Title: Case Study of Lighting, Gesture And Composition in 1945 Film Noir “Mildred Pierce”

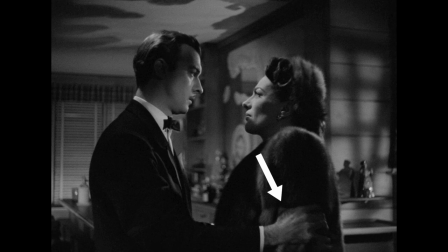[16:21]
The light is highlighting his right hand, grabbing her arms, and we also see these pools of light on their faces, enhancing the drama. They're in focus, but the background is slightly out of focus.
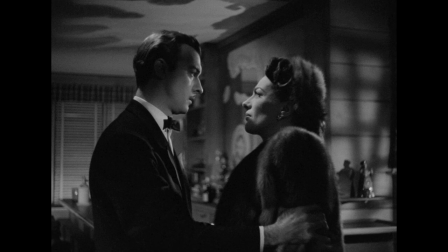[16:37]
Background is here to provide spatial context and contrast for the outline of the figures. But leaving nothing to change, we also see a bit of edge light as well. Subtle, but significant.
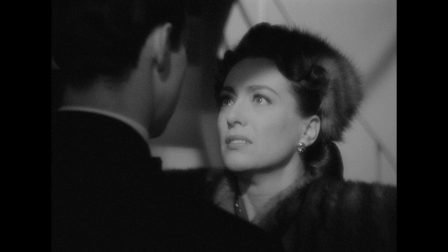[16:50]
And finally, we see over the shoulder close-up with reaction of desperate woman feeling betrayed
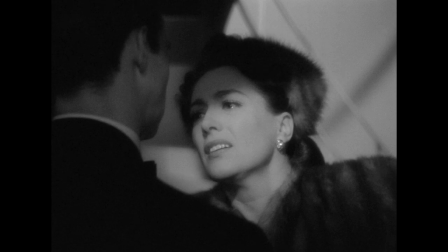[16:57]
as we hear the pistol being dropped and hitting the hardwood floor.
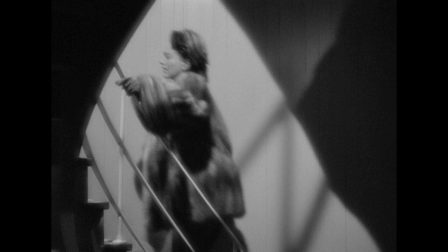[17:02]
She turns around and full of tears storms outside the room.
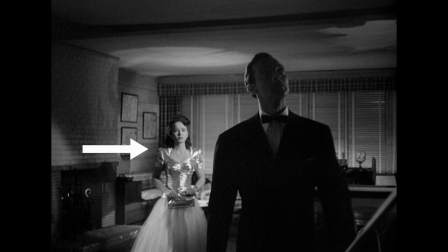[17:06]
We see now Veda standing in the room, well-lit, thinking she won, and Monte in the dark, feeling he lost. He is quickly walking to the stairs to see and look up behind the woman he just lost.
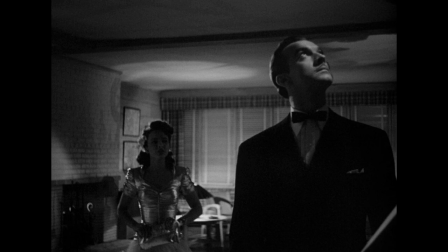[17:23]
Few steps later, standing in the marked place where the pool of light shines on his face and only his face, we see the expression of someone feeling he just lost something he shouldn't. At the same time, Veda walks after him in a hurry, stepping in the dark part of the room herself.
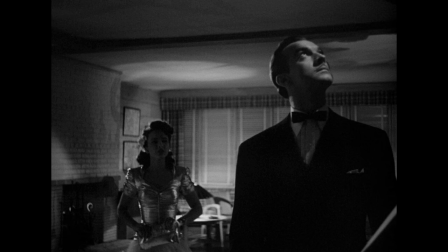[17:43]
See how lighting is amplifying here visually what the inner feelings are of the characters, their fears and their desires.
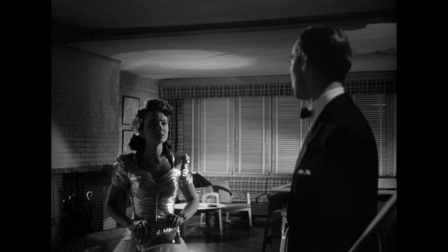[17:53]
This was all well rehearsed in advance by everyone. So here again we see her stepping onto the specifically marked spot in the room, so that the light is hitting her from the appropriate angle. Veda here is uncertain about who Monte really wants.
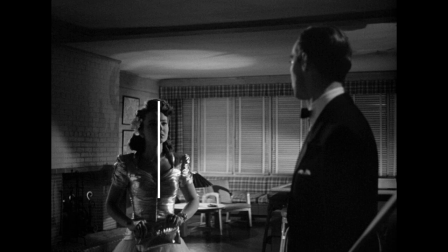[18:12]
So the light is almost splitting her face in light and shade, slightly more in the shade, while she waits to see his reaction. She is in doubt, insecure about the potential outcome.
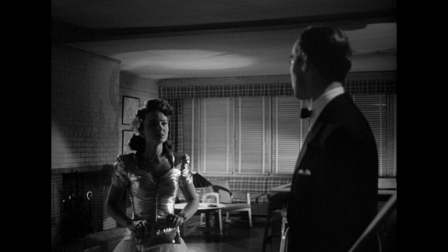[18:27]
Lighting is there to represent the internal turmoil, visually. And he, of course, is not completely in dark, but we only get the edge light on the front side of his face just enough to see his reaction. He says that he will not marry the younger woman despite her hopes
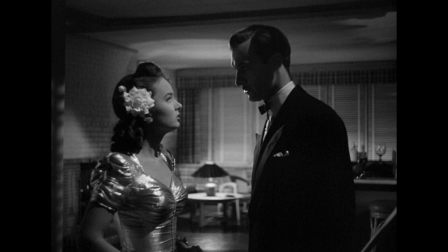[18:47]
so she comes close to him and asks why is he joking like that? He says, I'm not joking, I'm not going to marry you, you're crazy. Once again, light adds to the interaction by casting him in the shadows as the one breaking the heart And her,
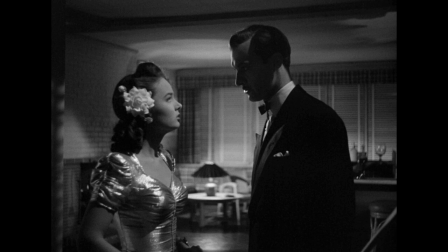[19:04]
still not sure about his true intentions, is in doubt but uncertain. And that's what the light reflects. She still has some hope left.
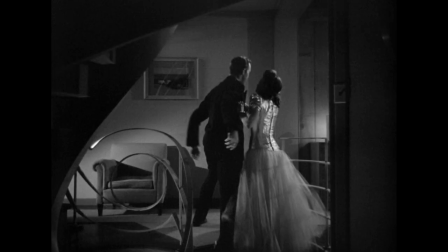[19:13]
And he is walking out of the house here to chase after the other woman.
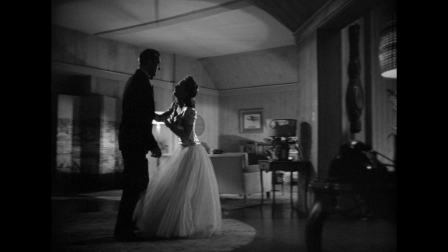[19:19]
So she tries to stop him by stepping in front of him. And both being in bad situations, they're cast into the darkness.
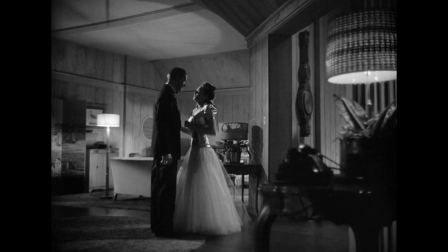[19:28]
This situation is getting darker and darker by the minute. both literally and figuratively.
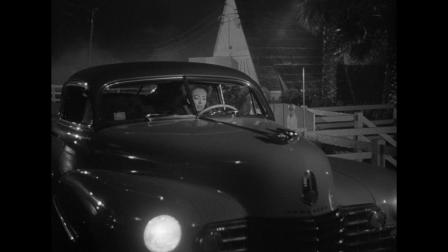[19:35]
Mildred the main character is outside in the car desperate to go away from all this but the car won't start and she starts to cry.
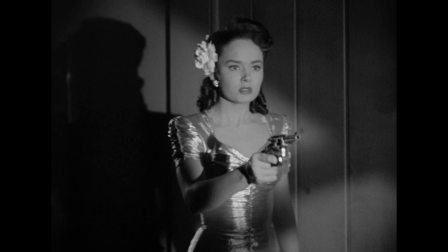[19:45]
Meanwhile upon hearing that she is effectively dumped the little social climber Veda in a fit of jealous rage uses the gun introduced earlier to shoot Monte.
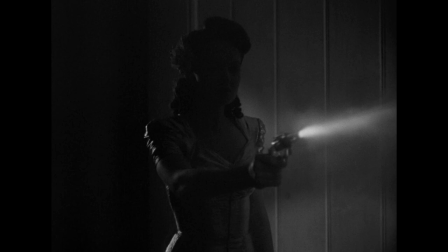[19:57]
Again look at the brilliance of lighting here. Subtle edge light and the rest is cast in the darkness, just like the dark and jealous mind of the one pulling the trigger.
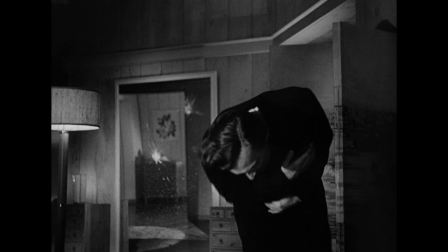[20:08]
We see Monte bent as he is shot in the chest and stomach and we see Shooter waiting for the sick Shooter to run out of bullets,
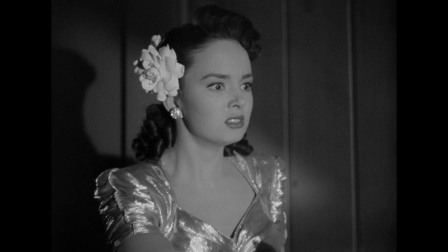[20:17]
ending with a close-up of her face full of rage and jealousy, still squeezing the trigger while we are audience can only hear fire pin hitting empty chamber.